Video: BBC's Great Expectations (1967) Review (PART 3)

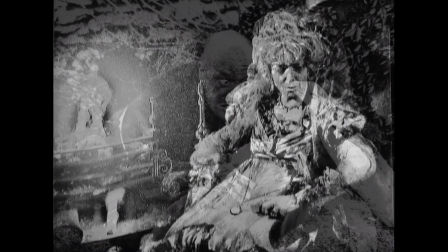(4:01)
Scenes such as the churchyard confrontation and Miss Havisham's death require not only strong performances,
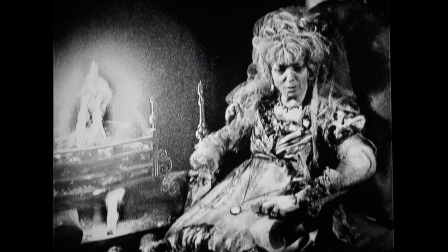(4:07)
but a certain visual talent and skill from the vision mixer is required, and it is achieved much better in the churchyard than in Havisham's death,
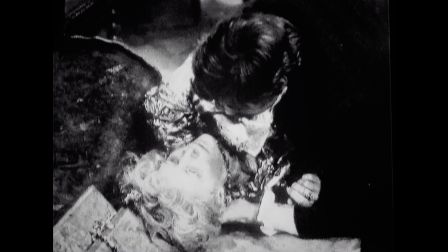(4:14)
which also leaves Havisham with not even a burn mark on her skin, and leaves that moment, as shocking and effective as it is, rather unconvincing. The inserts of videotape on a scene that should have been shot entirely on film doesn't help either.
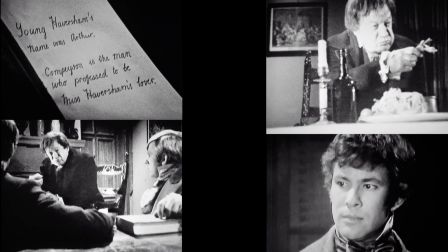(4:27)
Generally, the use of multi-camera electronic recordings that move around the studio space with a fair amount of fluidity does work.
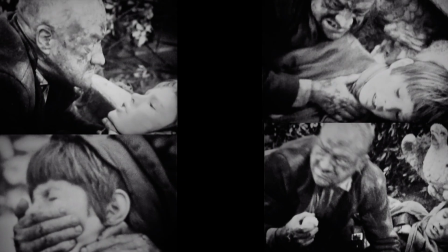(4:34)
During the churchyard scene, it allows for many claustrophobic and intense shots of the convict and the helpless boy,
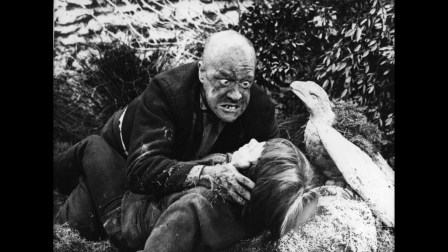(4:39)
and the surrounding wall, statue of a bird, and bushes make the studio feel just as organic as the graveyard scene on film.
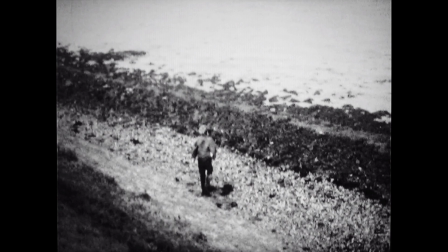(4:46)
Still though, it's a pity more atmospheric film wasn't used for the entirety of such sequences, or even the serial as a whole.
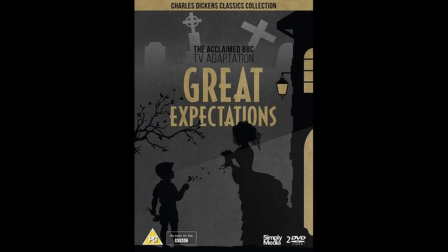(4:53)
I've been led to believe that this production was very low budget compared to most,
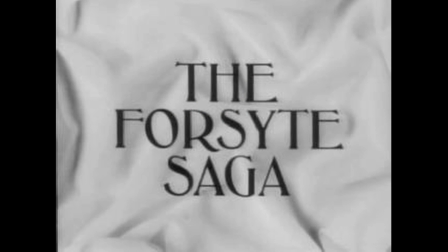(4:57)
mainly due to the television license going to the 27-part epic The Forsyte Saga, which was airing concurrently on BBC Two.
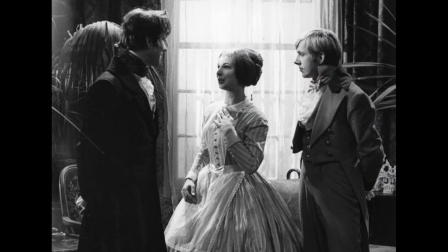(5:04)
In spite of this, one can hardly be distracted by its lack of scale,
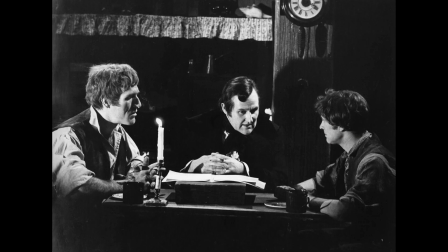(5:08)
as it's abundantly clear that the crew worked with what they had in a way that remains effective even to this day,
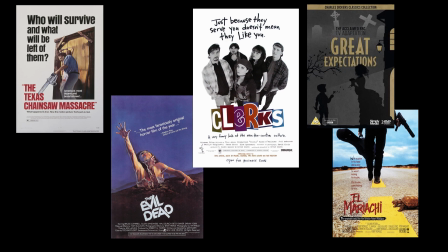(5:13)
which proves anything can be pulled off regardless of funds with proper skill.
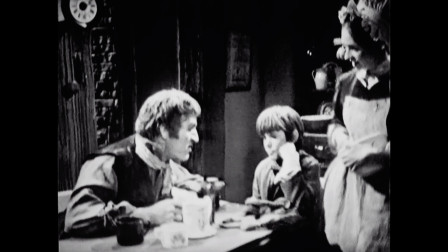(5:17)
The smallness adds a certain discomfort and claustrophobia which is key to a story where the main goal is to make the viewer think and pull them in.
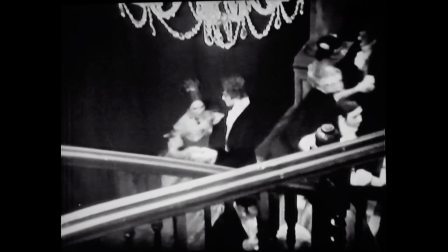(5:24)
There are some noticeable instances of this bringing scenes down, however,
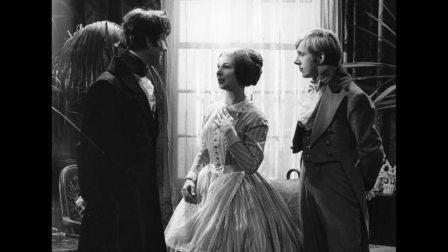(5:28)
such as when Pip visits Magwitch at Clara's home, but Magwitch is unseen, as is the top floor he is said to be on. Clara dealing with her loud father drunk on rum completely off screen.
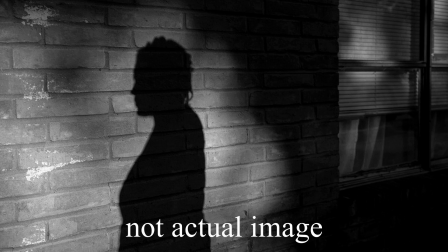(5:38)
Another example is the trial scene, which is portrayed through a shadow on the wall and a single hand writing the sentences down on paper,
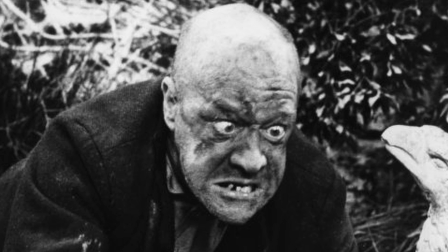(5:45)
Magwitch being casually mentioned as put to death without a reaction from any of the principal cast.
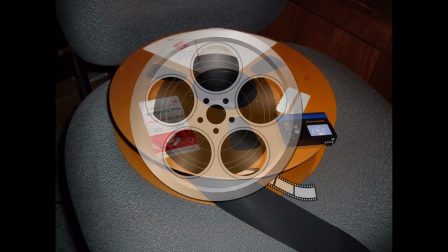(5:50)
As mentioned earlier, it's down to the vision mixer to make sure the film and videotape elements combine well, which can be hit or miss regardless,
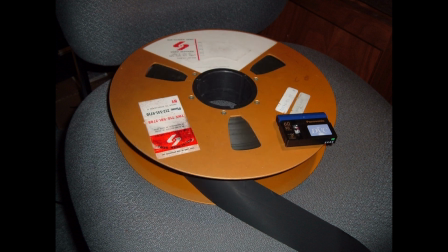(5:58)
but it's down to the videotape editor and whoever was in the recording booth to make sure things run smoothly during the studio sessions.
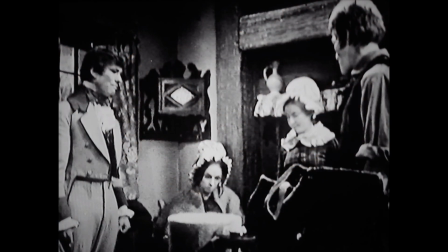(6:05)
If I could name a technical aspect that definitely falls short without question, regardless of time and budget,
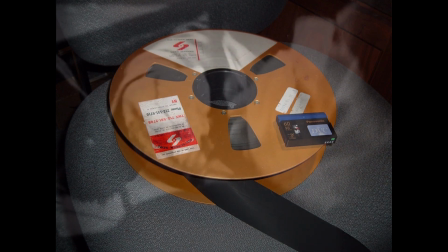(6:10)
it would certainly be the videotape editing, which at times is very jarring, quick cut and distracting, and often takes away the impact of a scene. Great Expectations is the furthest thing from short on great performances.
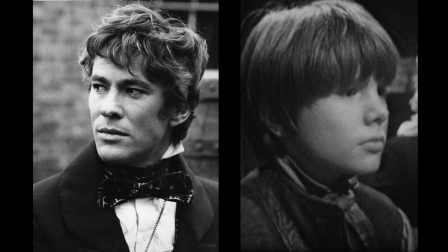(6:24)
Gary Bond and Christopher Guard's shared role displays both their talents in exceptional ways.
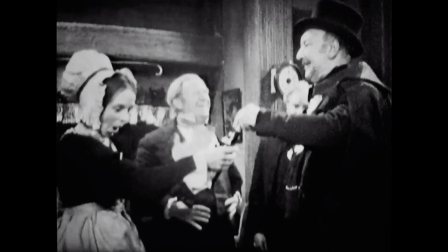(6:29)
There is an excellent scene where Pip's wealthy relatives come to stay for dinner and they are almost comically treated to the tar-watered brandy and lack of pie that Pip gave to the convict.
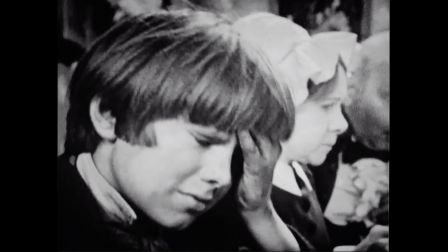(6:38)
But the fear and regret on Pip's cringing face is evident, and Guard, who doesn't really have much dialogue throughout,
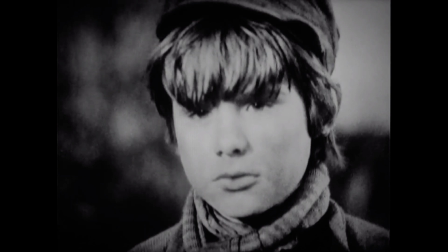(6:44)
is excellent in how he silently portrays the character's emotions with his physical performance,
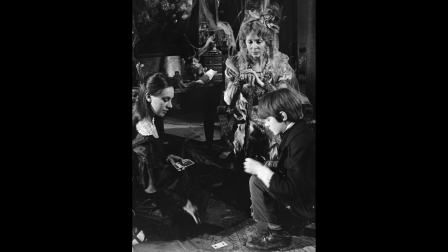(6:49)
particularly in scenes where he's clearly made embarrassed and uncomfortable by Maxine Audley's Miss Havisham and Francesca Annis's Astile.
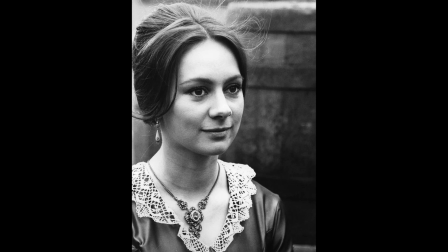(6:56)
It's worth noting Annis also plays the adult Astile, which makes for a slightly odd pairing of her and Guard,
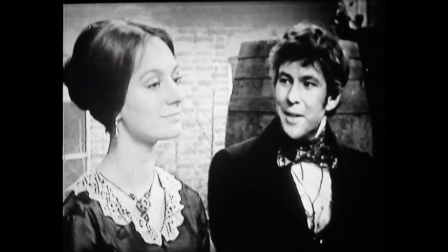(7:02)
especially noticeable when the adult Pip is reunited with her.
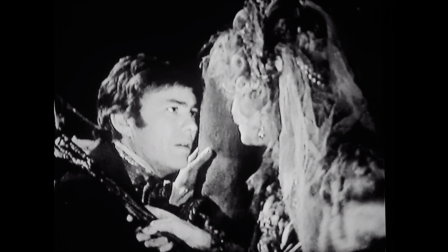(7:05)
Bond captures the internal conflict, regret, arrogance, stubbornness, and charm of the character from every angle,
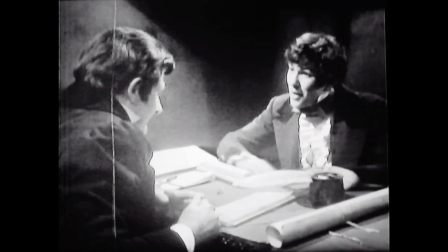(7:12)
and the journey he goes through in this particular adaptation couldn't be handled by any lesser actor.
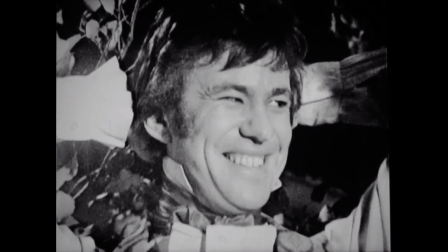(7:16)
Pip is neither the hero nor the villain, and the author almost looks down on him for his more unkind actions, teaching him the lesson of gratitude.
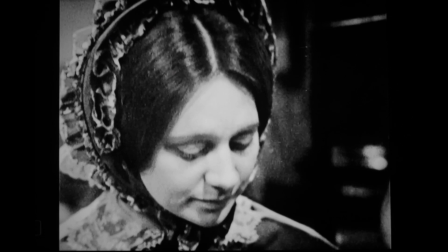(7:24)
While Annis's casting is visually distracting at first, one quickly adjusts to her,
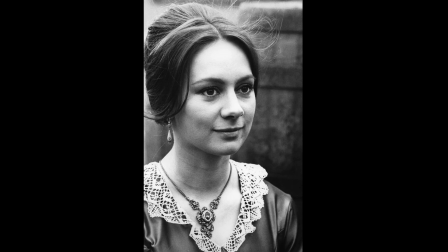(7:29)
and she does a great job at separating the two different versions of the character with her physical performance, becoming more robotic and autonomous as the serial goes on.
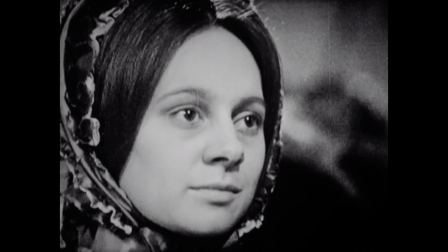(7:37)
Her final exchange with Pip in the 10th episode captures every flaw in the character and how her regrettable decisions and experiences have impacted her life. And Annis gives the character so much depth in the way she speaks and tells Pip how she has thought of him often.
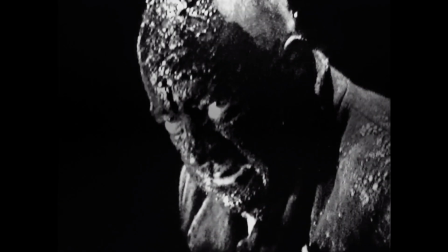(7:51)
John Tate makes for a very dirty and menacing Magwitch, but if one pays attention,
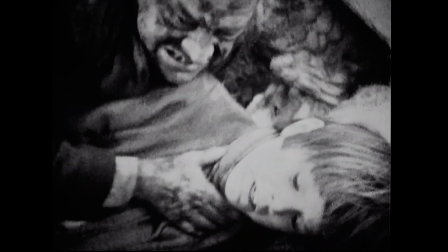(7:55)
the way the convict grasps and threatens Pip has an underlying warmth to it, almost as if Magwitch is clutching his own child,
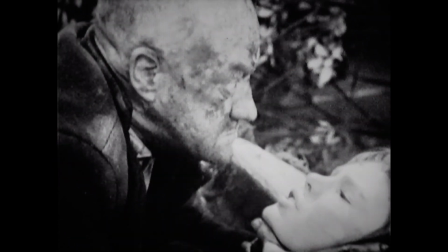(8:02)
threatening him with regret as it is the only way he believes the child will actually listen to him.